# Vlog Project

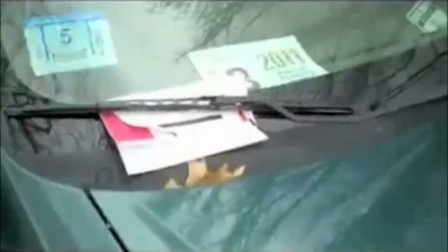[0:00]
What is a vlog?
Vlog?
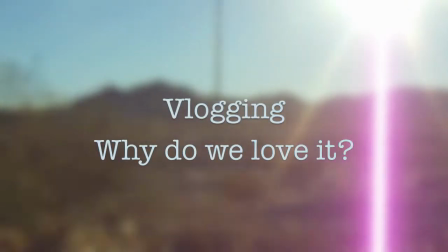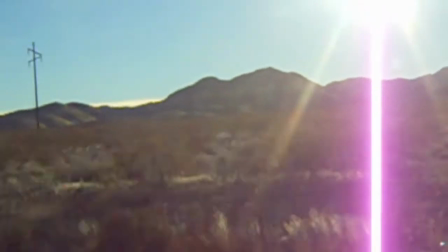[0:08]
A vlog is a video log. A journalistic video documentation on the web of a person's life, thoughts, opinions, and interests.
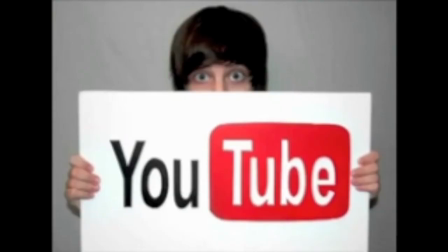[0:16]
There are many websites where people upload vlogs, a major one being YouTube.
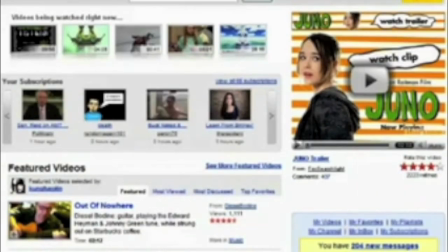[0:20]
On YouTube, people can subscribe to someone's channel, and when they post a new vlog, their subscribers and even other people can go watch it.
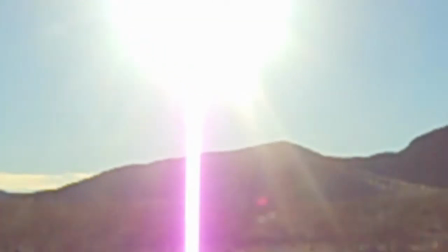[0:30]
Here are a few popular vloggers.
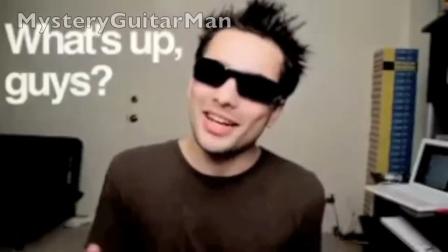[0:34] Hey there, porn stars. Oh, hey, girl. What is up? Hey, guys, it's me.
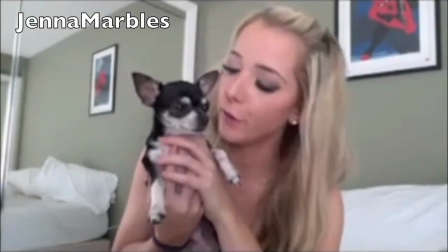[0:43] Today I want to talk about something that's very dear, dear to my heart. Hi, I'm Matt.
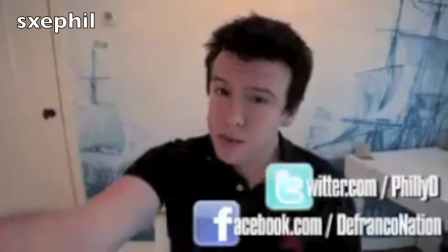[0:49] Hello, lovelies. Welcome to the Monday show. My name is Philip DeFranco, and this show really isn't a show.
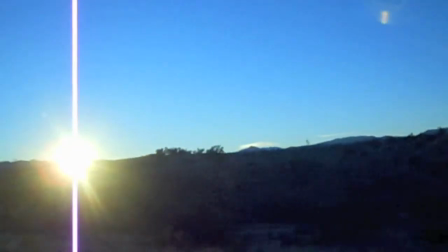[0:54] It's just me talking about some of the stuff that married the news today.
In Richard Dyer's Entertainment and Utopia,
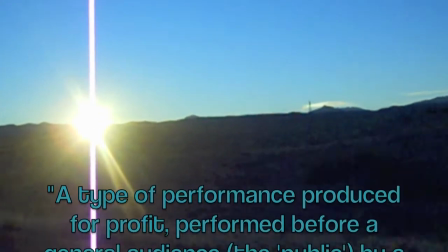[1:00]
he states that entertainment is a type of performance produced for profit performed before a generalized audience the public by a trained paid
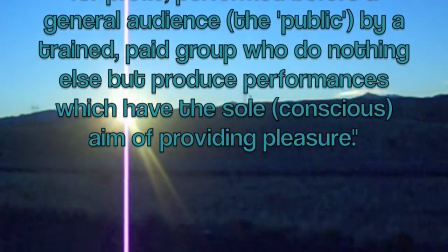[1:09]
group who do nothing else but produce performances which have the sole conscious aim of providing pleasure
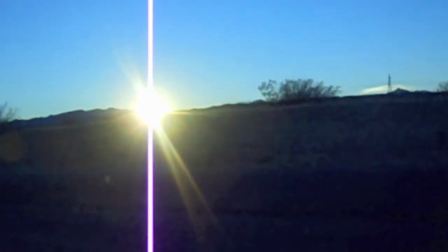[1:15]
these performances provide pleasure by evoking an audience's five
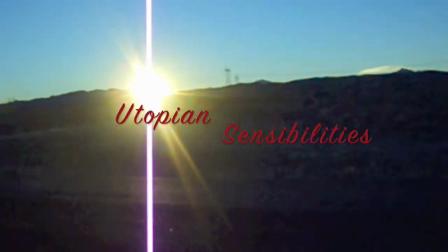[1:20]
utopian sensibilities which are responses to problems in our society
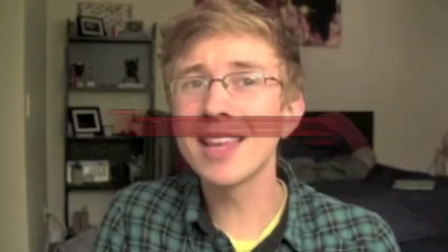[1:29]
Problems like manipulation and deceit are solved with transparency I was thinking so hard about the name Topanga that without even realizing it,
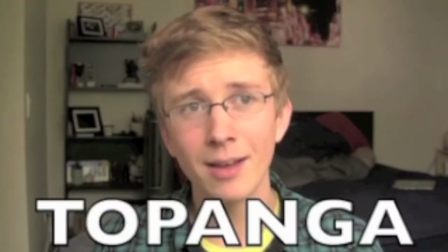[1:37]
I whispered under my breath, Topanga And it was the most awkward moment of my
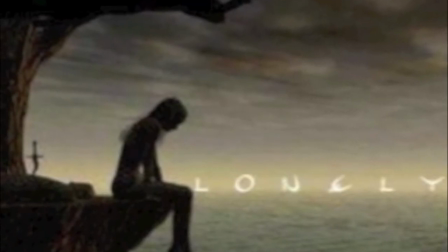[1:43]
life Problems like fragmentation and loneliness are solved with community
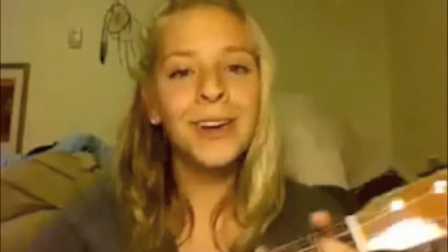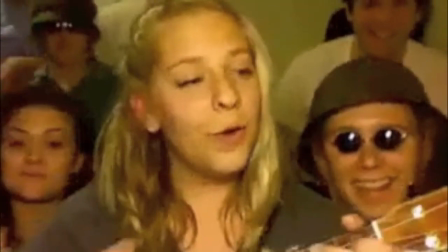[1:58] Let me down Ask me around and then worst of all You never call, baby,
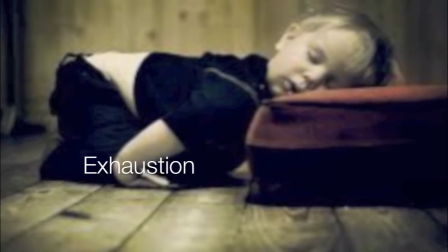[2:04] when you say you will Problems like exhaustion are solved with energy Britson!
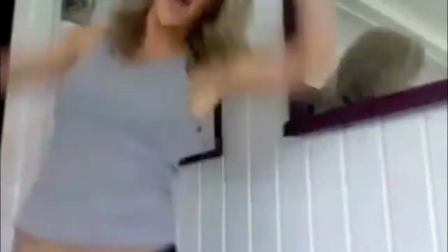[2:12] I can't sit down! Oh, wow! I gotta clean the whole world!
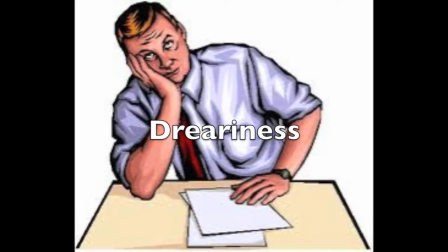[2:19]
Problems like dreariness are solved with intensity Why do you cuss so much?
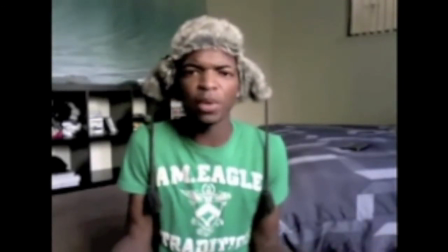[2:24] I fucking cuss because it fucking emphasizes your fucking point! I mean, I could just sit up here like, I hate party rock anthem.
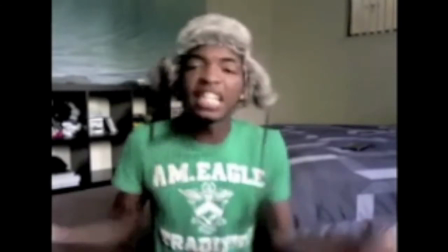[2:30] I think it's a horrible song I could be like I fucking hate party rock anthem because the fucking piece of shit
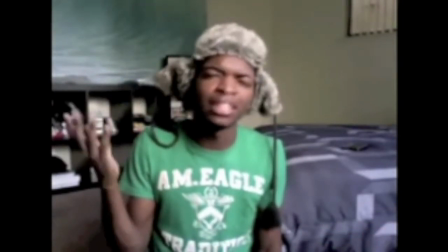[2:35] now Which one do you think people are gonna listen to and fucking understand that?
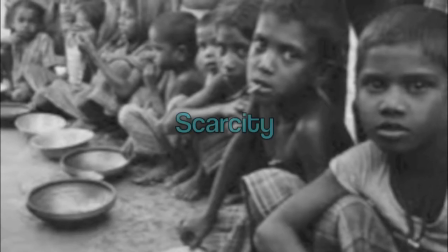[2:40] I'm fucking serious, and I don't fucking play around problems like scarcity are solved with abundance
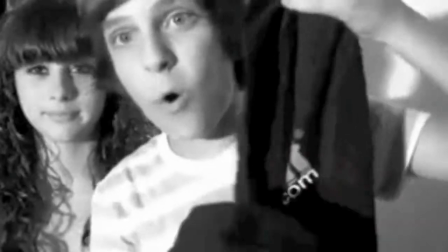[2:47] What I did is this company blacklight Sent me all the stuff Me and Jacqueline are gonna like try it out
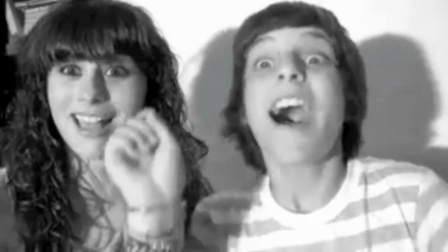[2:56] Starting now
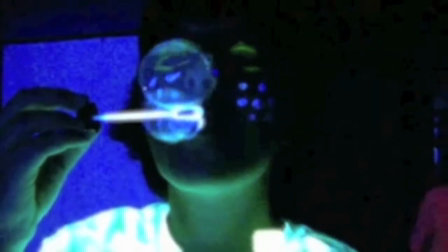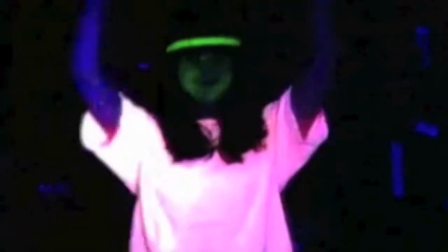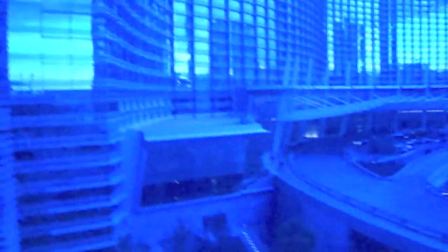[3:07]
But what makes us feel these utopian sensibilities? Representational and non-representational signs.
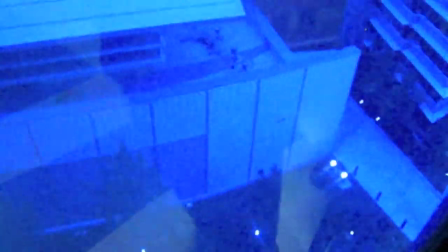[3:15]
Representational signs are things like stars are nicer, characters are more straightforward, and situations are solved more easily than in real life.
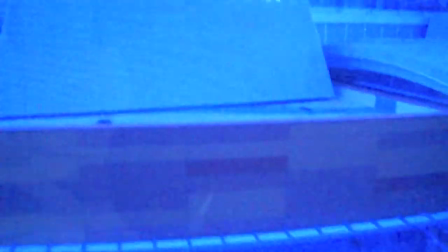[3:23]
Non-representational signs are things like color, texture, movement, rhythm, melody, lighting, and camera work.
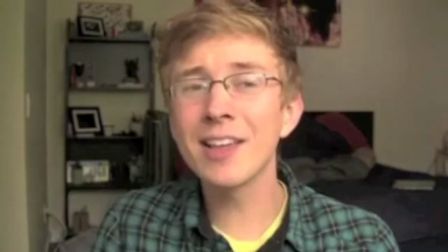[3:31]
In this video, we felt transparency because Tyler Oakley was being sincere with those watching him on YouTube about an awkward moment in his life.
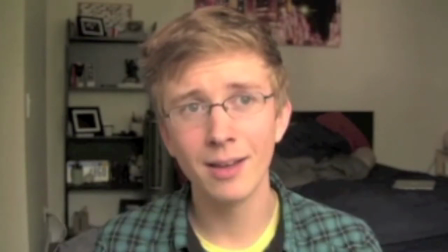[3:40] I whispered under my breath, Topanga. And it was the most awkward moment of my life.
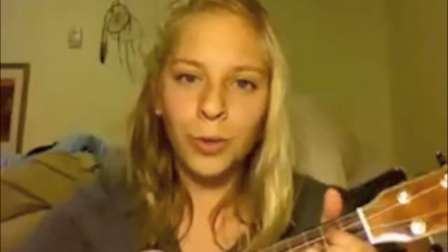[3:47]
In this video, we felt a sense of community from the representational sign of there being a bunch of people behind Julia Nunes.
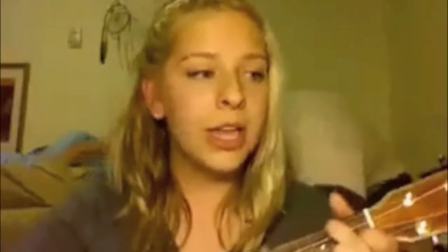[3:54]
But we also feel community in the harmonies and the collective sound of their voices.
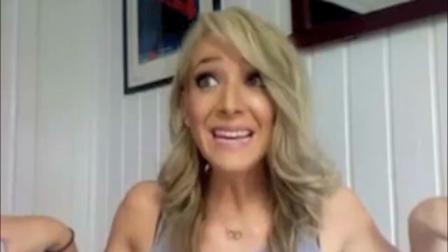[4:05]
In this video, we feel Jenna Marble's energy from watching her move around a lot,
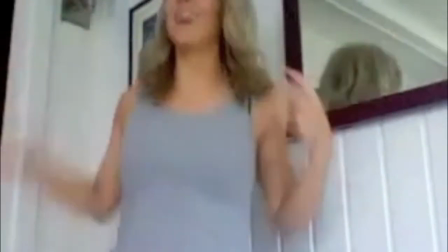[4:10]
but there are also jump cuts in the camera work which are non-representational signs that make us feel energized because no time has passed in between takes.
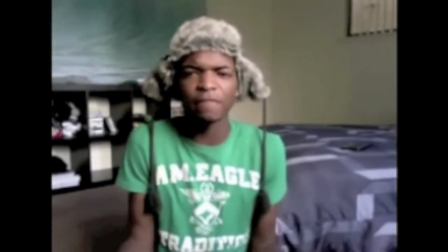[4:20]
In this video, we feel the intensity because Kingsley expresses his emotions fully and directly without holding back.
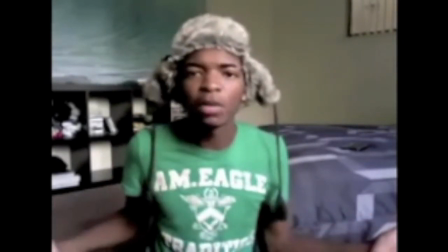[4:28]
We can also feel intensity because the camera is facing him head on and we see him straight forward.
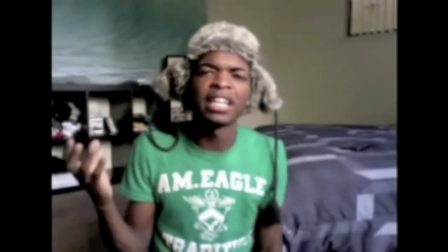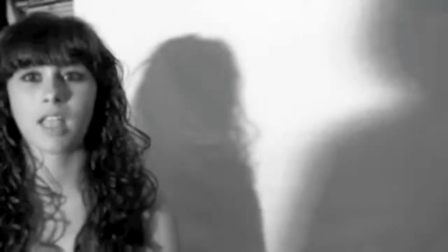[4:40]
In this clip, we felt abundance because of all the merchandise that Max got.
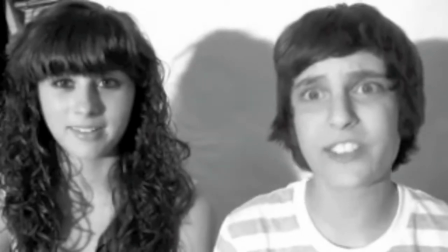[4:45]
We also felt abundance because we had enough to share with his friend Jackie.
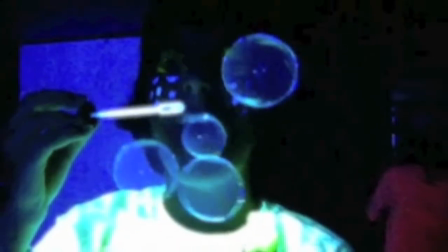[4:50]
The non-representational sign of abundance is felt when they had a good time basking in the material of reality that is all of this new fun stuff.
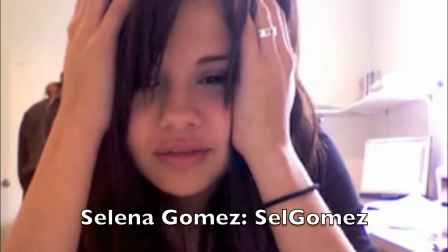[5:01]
Vlogging is so popular that even some celebrities do it.
I hate it.
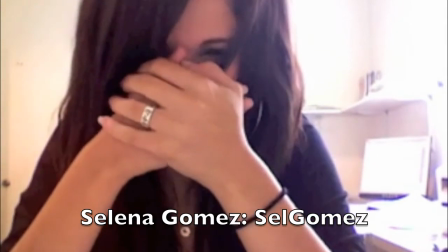[5:06] I want it to die. I want children to die. You're on the slide. Help me.
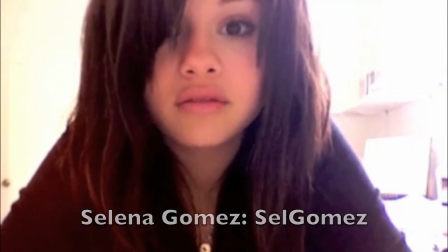[5:13] Okay. Where were we? I'm coming.
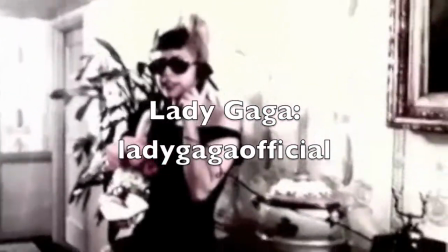[5:19] Hello. Fashion police. Fashion police. This carpet needs a steaming coat.
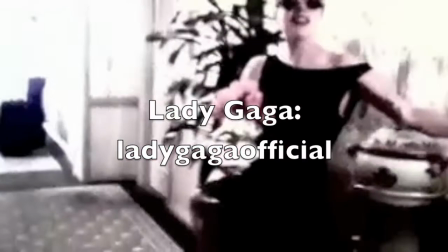[5:24] Did someone answer that?
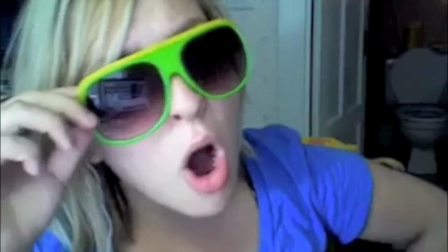[5:31]
Vlogs are used musically.
Never trust no, won't trust no, no, won't trust me.
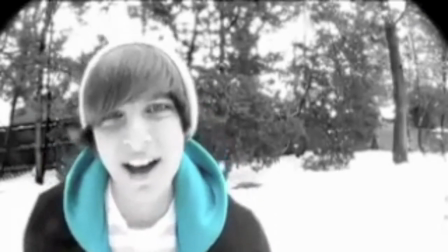[5:38] I never thought that you would be the one, acting like this life's when I was gone.
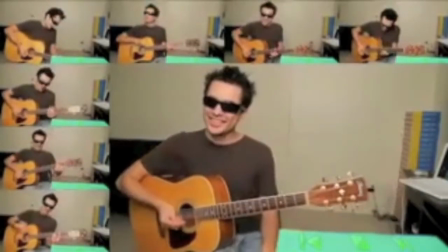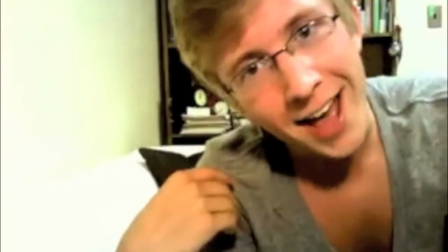[5:52] Daily and picking up the girls, just doing it like you do.
Vlogs make us feel good to watch, and that is why the vloggers I chose have so many royal subscribers.
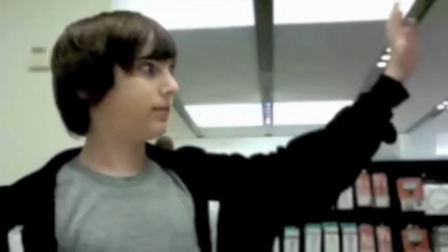[6:02]
No matter how we choose to create and view vlogs, they will always be entertainment. And they're free entertainment, so enjoy.
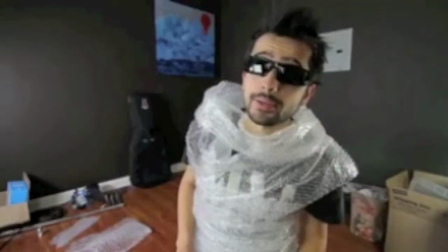[6:09] He's my dad. He's my real dad. Wow. Come back to this channel every Thursday, you can also hit the subscribe button.
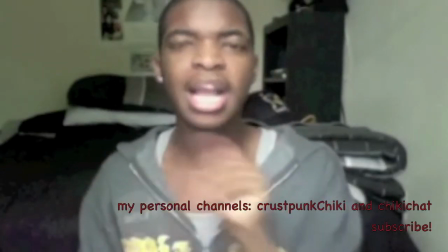[6:15] If this car wants to pass you, and then you just notice that little swerve of the head like...
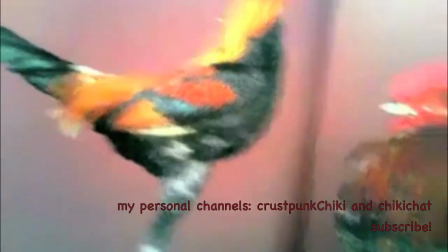[6:24] Do you wanna go, bitch? I'm trying to lose three pounds just getting a little extra weight off the fuck you bitch you don't even know anything about weight you don't need to lose three pounds Oh my god!
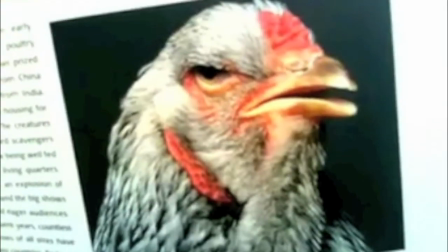[6:32] Oh my god! This is dumbest shit I've ever seen I'm not amused